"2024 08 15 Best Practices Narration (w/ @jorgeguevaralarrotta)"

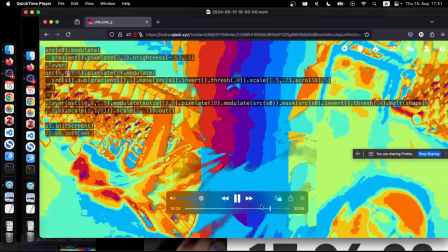16:30 And it's actually I didn't notice that. It's similar tone, but color tone, but it's actually doing something very different.
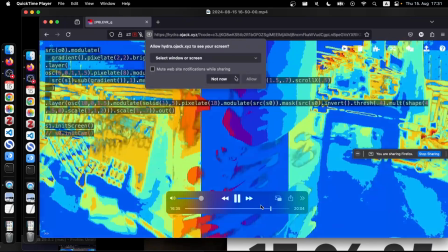16:38 And then I accidentally hit
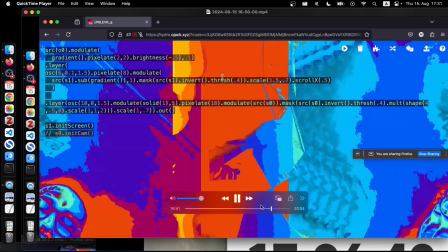16:47 execute all.
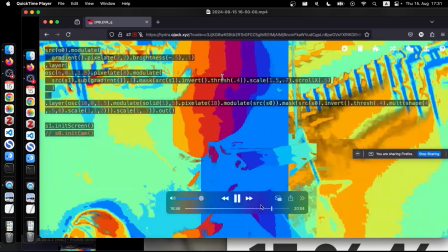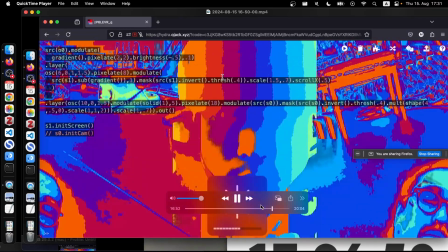16:55 Trying to see if I can work with my face, because I was not using my face.
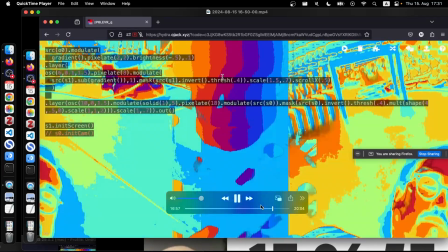17:00 And I mean, I was consciously avoiding to show my face in the camera just because of the pattern of my clothes.
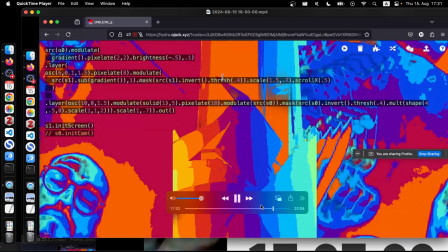17:06 And then I left to take the lights.
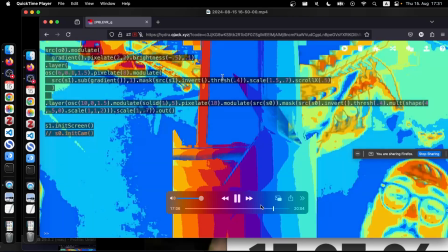17:11 This is actually really interesting
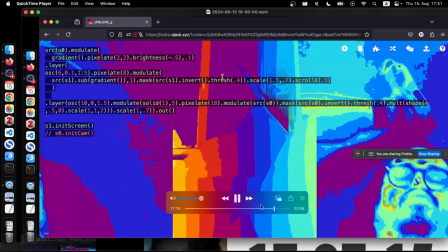17:16 because of it's in the same place, and the composition, how the cameras are located.
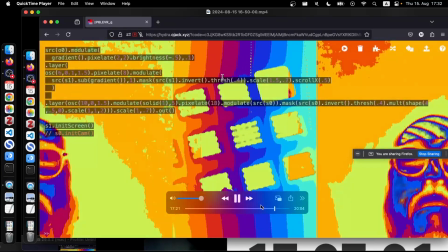17:25 And now I brought the lights.
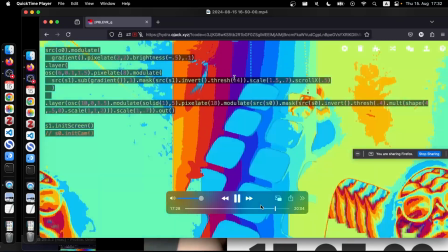17:32 Before this, actually, it was in the recording, but I was trying to maximize the
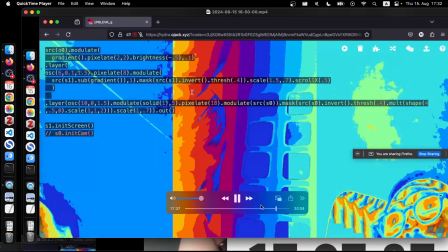17:39 brightness of the screen to see my face, but it was not really successful. And then I started like to play how would it look if
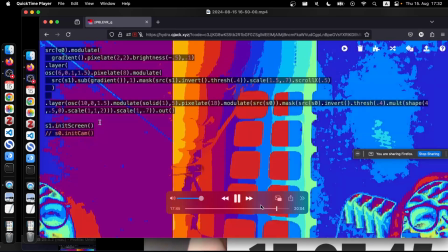17:48 the lights are directly facing the camera versus like try to like light
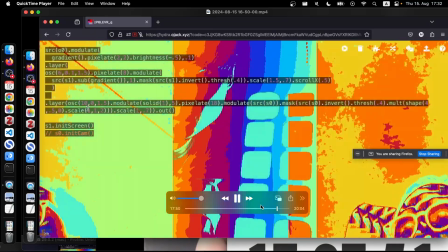17:54 myself or Jorge to see how it looks like in the image.
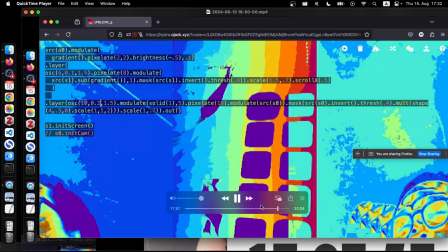17:59 And now I came back. Because just to tweak a little bit of the color so that the colors the
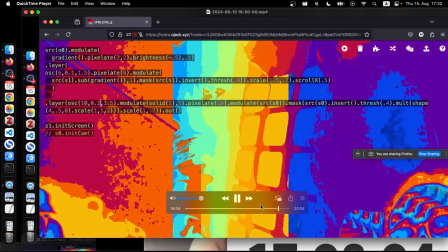18:07 oscillators start to move and you start to see the color changing dynamically.
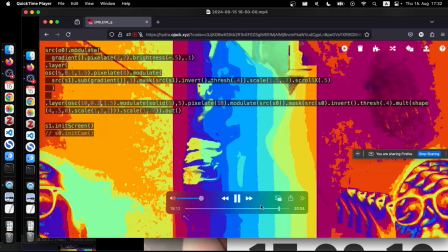18:15 I think it's okay. And then I was moving the lights towards you, I guess.
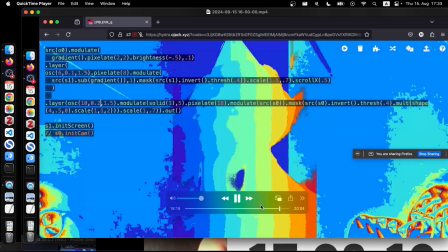18:22 I was hoping to see like some changes in the image of Jorge,
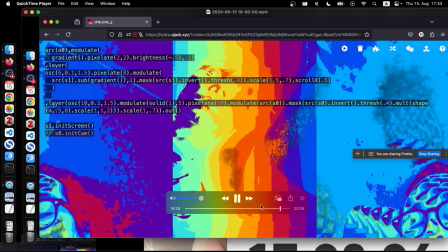18:28 but with the lights, but I don't know if I can see anything. Maybe on your end, maybe there's something, but I didn't see much.
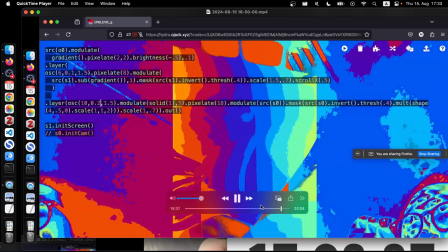18:39 Yeah, then I was also like trying to like light up my face and see if you can see the details or not.
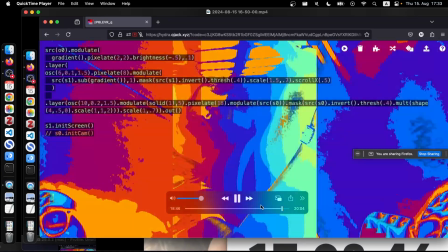18:49 Yeah, I was literally like now I can see my eyes actually, or eye a bit better.
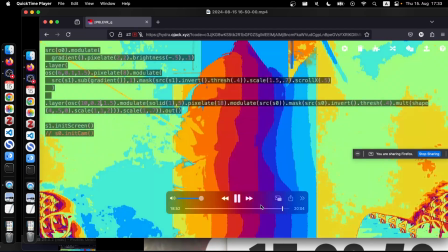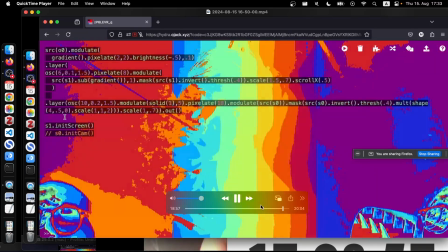19:00 And at this point I was not really coding, but
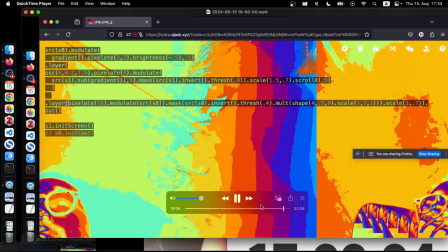19:07 yeah, at this point like I noticed like, I want like it was the last minute, and I was like, I want to just make it simple.
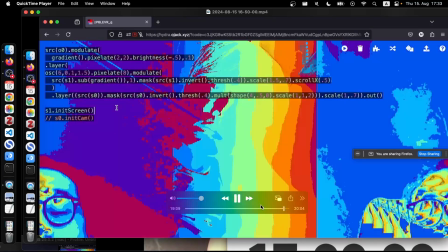19:13 Like what if I just start to reveal something simple, and then
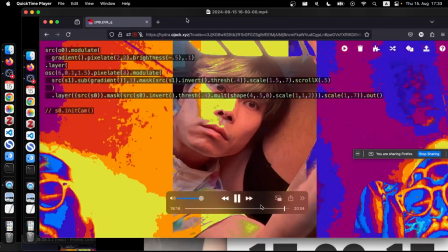19:19 I actually I revealed myself as a like image with a little bit of masking.
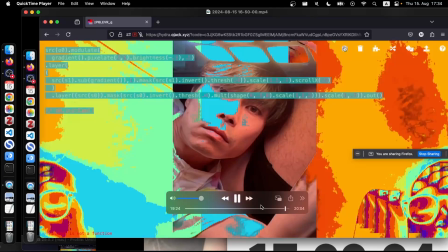19:26 Tried to do the same with Jorge, but it kind of didn't work because there's some syntax.
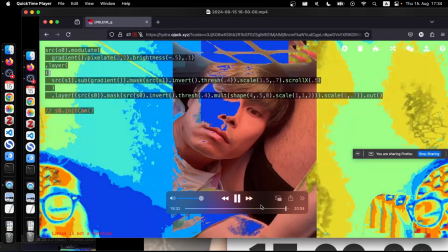19:35 I knew that it's going to be a bit risky because there's something about this, but did it work?
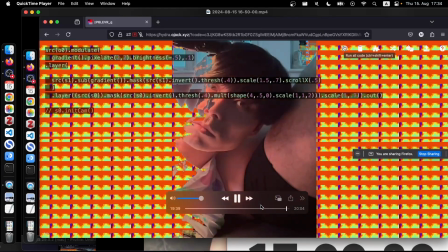19:42 No, it actually did something I didn't expect, but that's that.
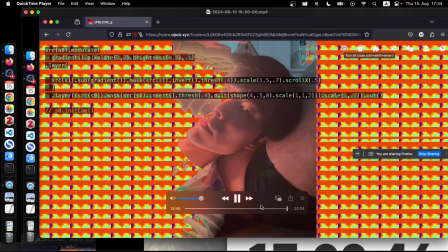19:47 It's the last 20 seconds, so. And I think it's really nice. It's completely I don't understand what happened in the end, but
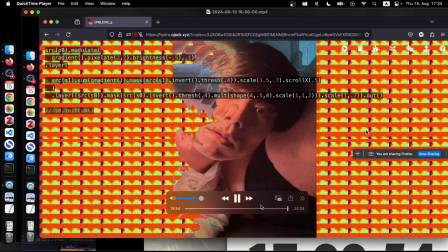19:58 and actually this works well with the lights, I think.
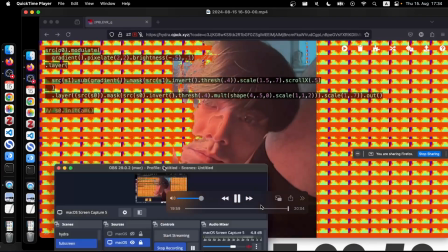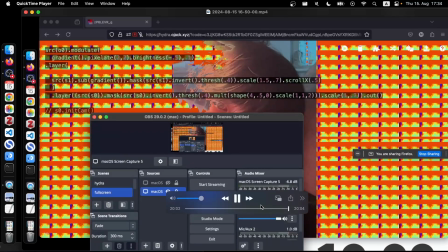20:08 Okay. Right. Thank you. Thanks.